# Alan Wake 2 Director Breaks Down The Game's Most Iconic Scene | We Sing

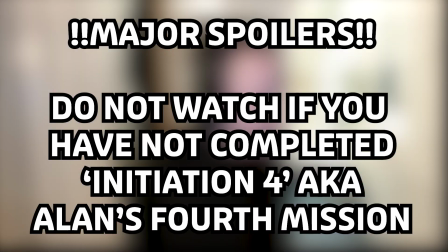That's the level I can't wait for people to see. That's the one I was alluding to. I just, I don't want to say too much. It's such a cool level. You need to experience it with any hard context, I think. I think it's important that there's some bits that people get to experience fresh without knowing anything.
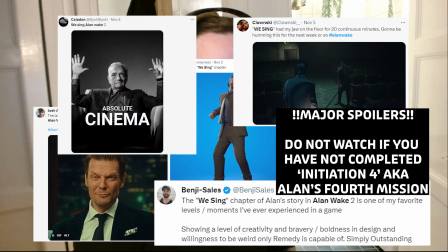Obviously, it'll come out at some point. There's going to be memes and all sorts of stuff, I'm thinking, from that, so. I'm sure, I'm sure, yeah.
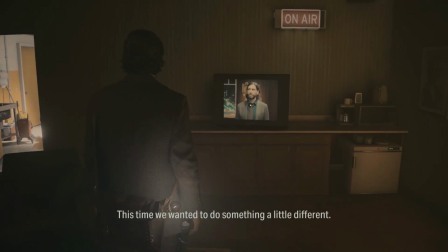This time, we wanted to do something a little different.
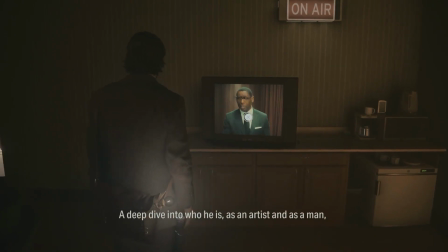One scene that's really stuck with me, it had me, like, switching between a manic grin and my mouth agape for the entire chapter, of course, is We Sing.
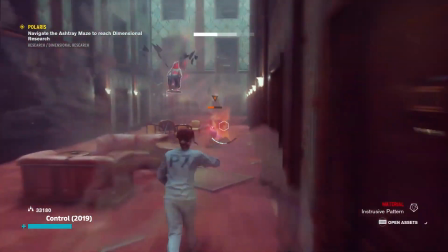Alan Wake 1 featured some songs and such, and Control obviously had Darling's Dynamite music video.
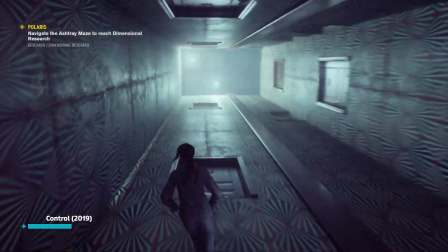But this is just, you know, above and beyond on every level. I'm desperate to know what went into making this.
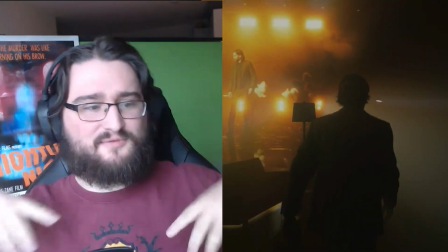Was this scene always going to be in the game? What was the process of shooting it and designing it and choreographing it?
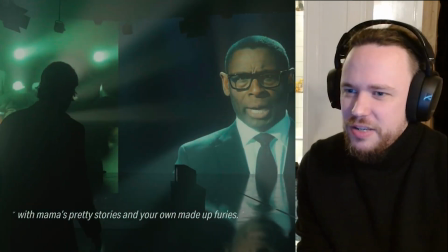Me and Sam were joking about it, like, we should definitely do this type of thing in this game.
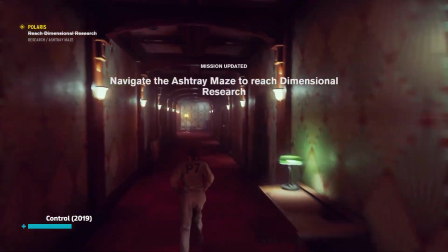Music's played a part in a lot of our games. control with the astray maze that was something that we were like okay and every project now after
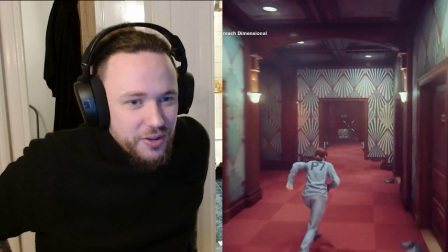that we're like god damn it how do we up ourselves on this one now like i say and this is something that we kind of like
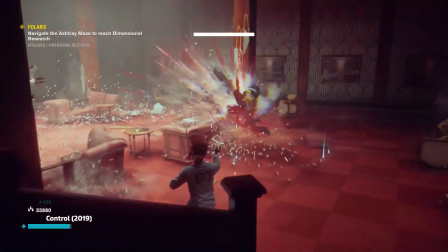we're toying with and we're like okay control was like an action game so there's a lot of gameplay and actions happening in around the astray maze as
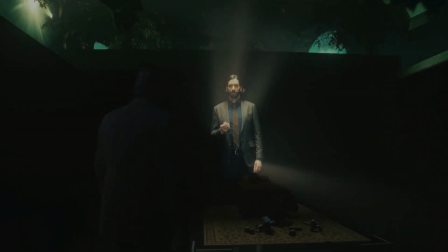you're playing it but because we're making a survival horror game we were like we don't have as much action or even as many mechanics like on
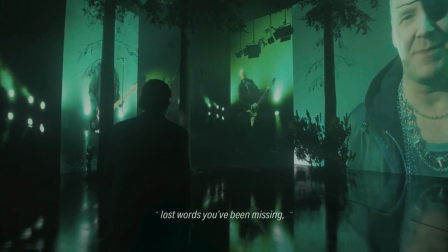the combat level that we did in control so we were like okay we want to do something like that but because of our kind of like the way that our game is we need to
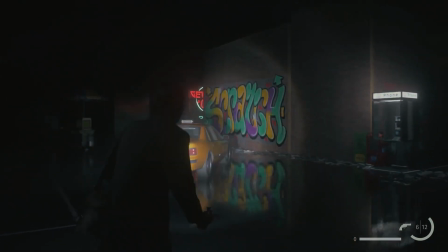basically make this thing happen around the player but there is more to it than meets the eye i
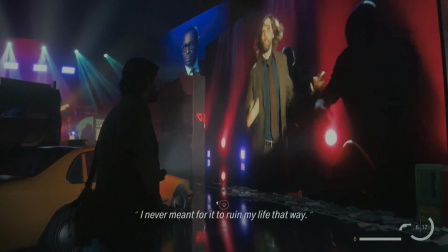never meant for it to ruin my life that way would you say you lift the chained lie
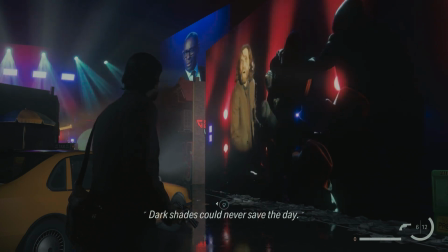dark shades could never save the day so sad but
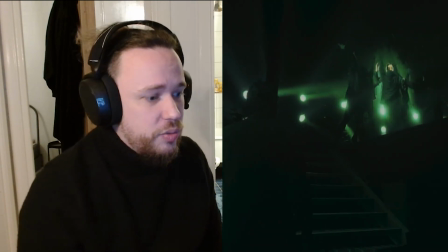true we kind of knew we wanted it was going to be and we knew that we wanted it to be that it's something that is the
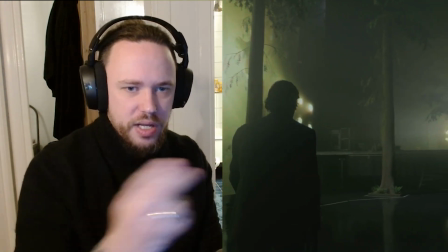player is happening in and around the player rather than maybe the player being the one that's kind of like driving it and And then by building it, we've worked with Pose of the Fall,
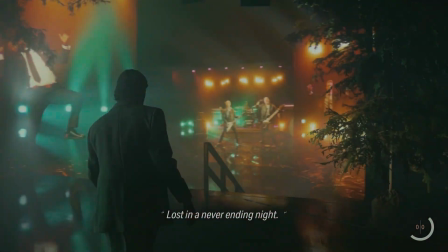who are the band who kind of do a lot of the old Gods of Asgard songs in our games, or all of them actually.
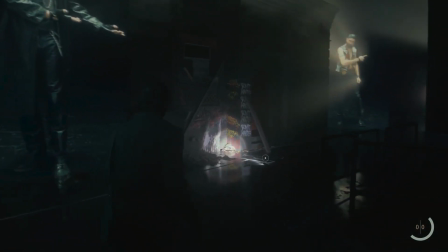We had taken some learnings from how we can structure songs so that they basically can be driven by the gameplay, so the player is driving the song forward.
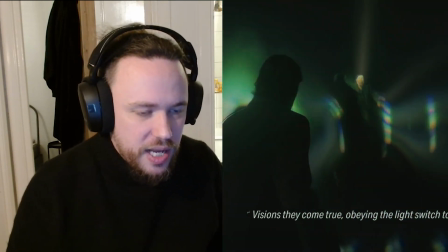So we basically worked with them quite a long time ago, it was quite early in production, like okay this is kind of our concept, this is our idea, this is kind of like thematically what the song is about.
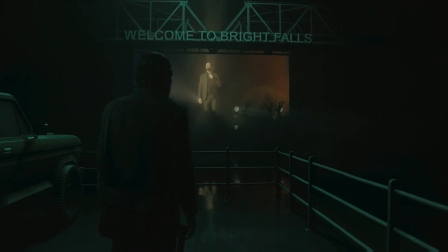Then started working with our audio team to kind of break the song down. We kind of planned out from a mission flow, okay, what's this sequence about?
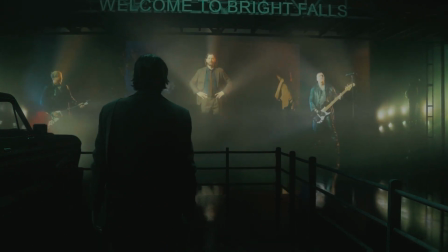What's this section about? What's the next section about? Trying to tell this particular story.
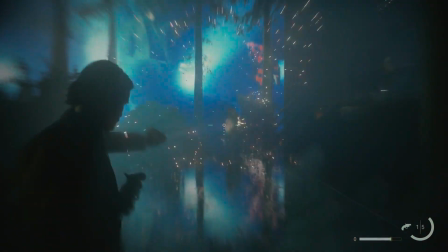We went back to the pose of the formula, okay, this is kind of like the structure, it's kind of like the story we want to tell, and then they kind of came up with a song as far as that,
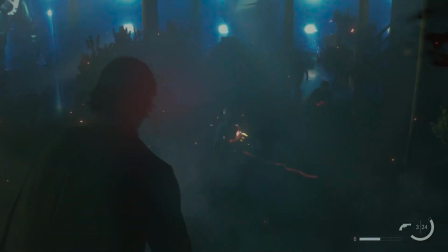and there's a lot of iteration about, okay, yeah, maybe we need to make this longer, this shorter, or this bit in the gameplay is like lingering too long, we need to cut the song down.
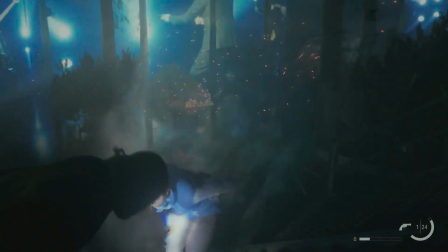And they kind of structured the song so it has like many, many different loops. It's like there's lots of looping parts,
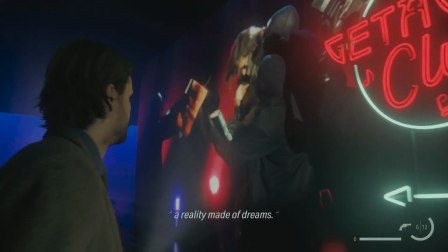so I guess the actual song it's probably like 20 minutes of all of the different looping parts that
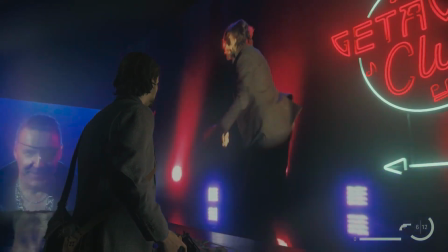actually are in it because we have to kind of like be able to break and switch and blend between different parts so dynamically.
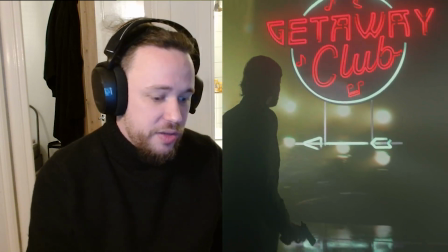So yeah I think us doing Take Control really helped us building this one as well but you know this time we've utilized a lot more live action as you've probably seen so you
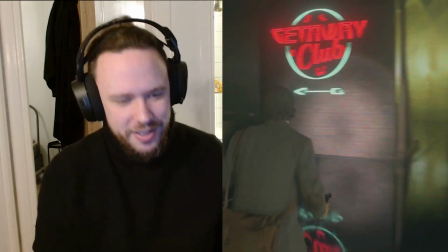know it was again getting choreographers getting like there's some interesting stuff in that footage that I think people will like
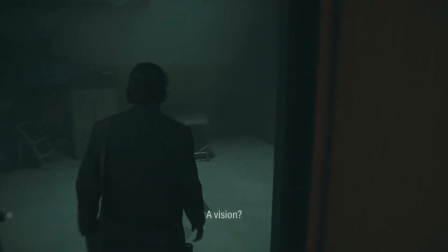so a vision such
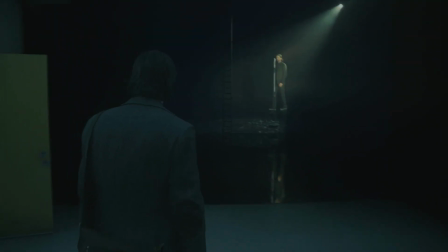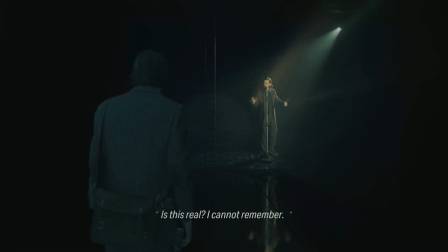a dark place am i trapped in here it's this real i cannot remember there
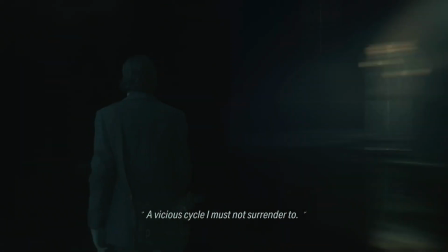was a manuscript at elder key a vicious cycle i must not surrender to
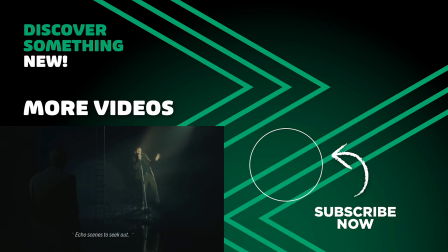echo seems to seek out again and again until i figure it out to bring this song to its end You